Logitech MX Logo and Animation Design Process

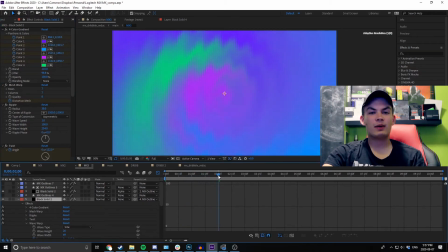(8:00)
On top of that I added this ripple which you're definitely seeing here as well as a twirl and these are just kind of some more cool ways to make the gradient a little more exciting and just have a little more personality but ultimately I know this gradient is going to be cropped to the letter form so I didn't do too too much fine tuning it's more of just a cool little abstract way to do it and at the
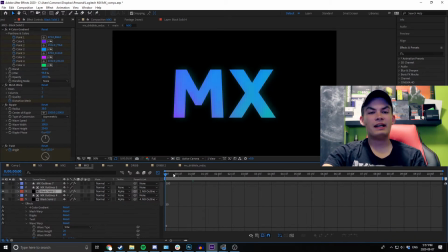(8:18)
start this was kind of my only goal but after doing it I decided it had a lot more potential so I added some more things on top. The second cool thing you'll see if you watch this mark that is gonna stick out to you is the kind of I'd almost call it a slinky effect. I'm sure there's a much better name for it but you can see the copies come out from behind the letters so this part at the start almost looks 2d
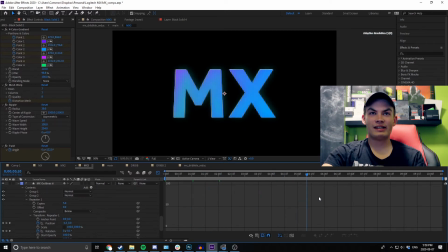(8:38)
but scrubbing along it comes out all the way and really just extends so there's it looks like five copies that just come out of it and I thought that was a really cool way to show innovation and kind of infinite possibilities and just add some more cool techie depth. But how did I do that? This was all done using repeaters and this is something I just learned about for doing this but it
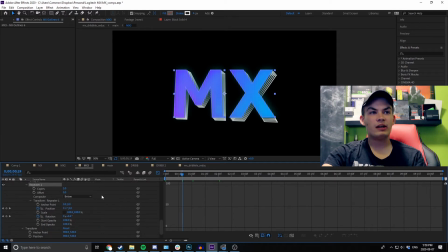(8:58)
worked great and really just using the repeater transformation effect you can adjust the position, scale, the copies, offset and there's a ton of stuff you can do. You can probably animate how many copies there are. There's some cool fadeouts and stuff but for this I just kept it at five copies and really just animated where they're positioned and it made a really cool
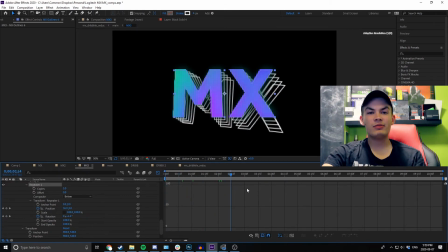(9:16)
kind of wire framey 3d slinky like effect and i was super stoked with that so now what you're seeing is pretty much what i thought would be the final mark until i started experimenting a little more and i wanted a little more to it just a little more fun and something a little more
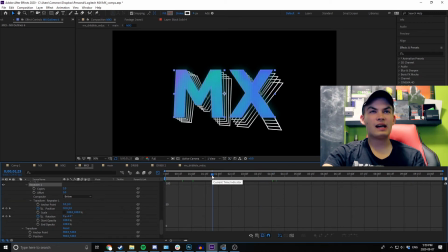(9:30)
personal because right now this mark kind of fits with everything and it's a couple techniques together that a i watch tutorials for at some point and b lots of people have so just making this mark a little more of its own is really where i kind of stumbled across a happy
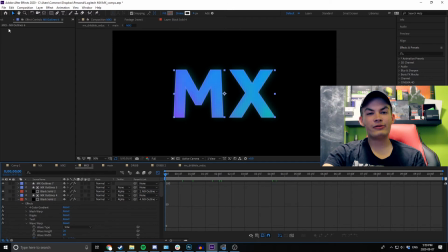(9:44)
accident and found a super cool effect that I decided was exactly what I was looking for so let's show that part off.
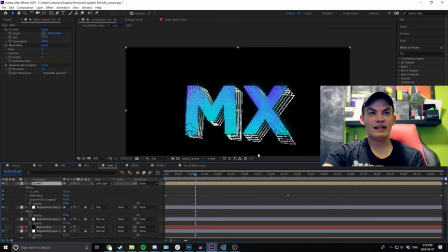(9:51)
So if you look at my final composition, the way I have the effects it's going to take a ton of time just to load every frame but you can see that it has this kind of LCD screen style effect on it and I thought this was a super super cool way of showing the tech kind of relation to it, making it look a little more digital and just adding some fun so I saw some tutorials on YouTube,
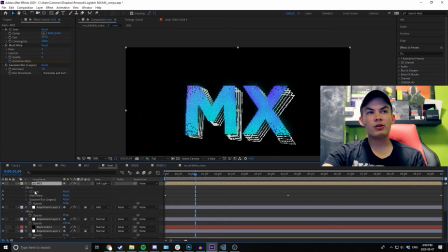(10:10)
there's a lot of different ways to do this but I wasn't too happy with most of them and I ended up with something that works great and I
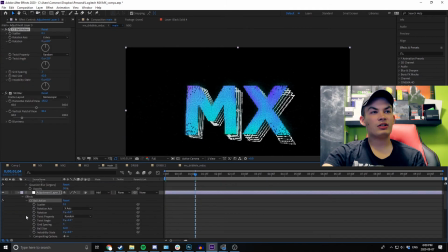(10:17)
really really like which I will show you now.
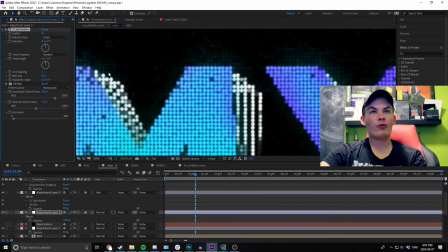(10:20)
So as you can see here, this kind of effect that I used really just takes it from what it started as, you'll see I added a bit of glitch here too, but with a couple iterations of it,
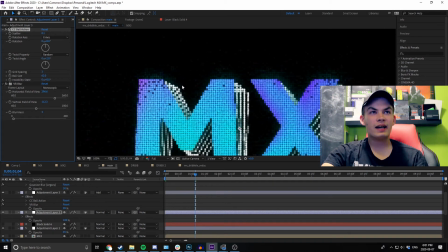(10:28)
it ended up being a sweet LCD screen effect and it even has kind of some equivalent of like dead pixels which I really like and to be honest I have no clue how I achieved those dead pixels but they look awesome and they worked well so with a bit of fine tuning they
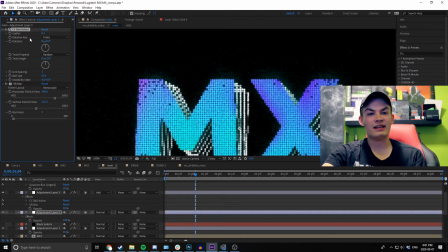(10:42)
actually made it in the final cut and that was completely a happy accident there but it worked great but in terms of doing this the main effect i use is called cc ball action and it kind of is a mix of a bit of a pixelation and just a filter but really the
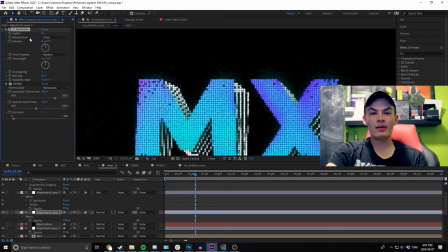(10:56)
way i used it just allowed it to look like an lcd screen and with a bit of glow on top too it feels like each of these individual pixels or panels is glowing so with a couple stacks of the cc ball action it made a really really really great techie screen thing and if you're into this let me know I might actually make a tutorial on how I achieved this part in the end and a couple recommendations there just
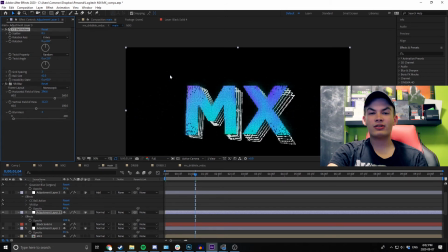(11:15)
because as someone who didn't know how to do this after looking at tutorials there was just so much I learned along the way here that really helped me out but essentially just by combining this gradient some of the repeater and this action this LCD kind of style in the front it made a really cool abstract mark that I think fits well and worked together really really well for this case because Because I knew it was a gif,
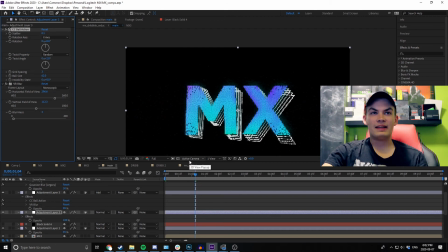(11:35)
another thing I did was I chose to make sure that the gradient lines up at the start and the end and that just means that it can loop infinitely and work forever and I won't show you how I did this but really all it takes is keeping the exact same position or whatever you're changing keyframe as the first frame and the last one and then because of that, no matter what, if those two frames are the same,
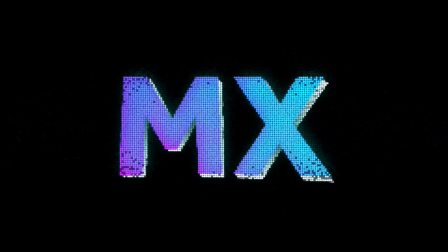(11:53)
as it loops it'll work together perfectly and all together really worked super well for me,
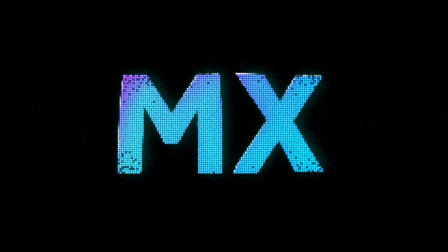(11:58)
I'm really happy with the gif and the video output of this and I think it's just a cool kind of futuristic, techy thing that shows a bit of the simplicity easing and just how cool this MX series truly is.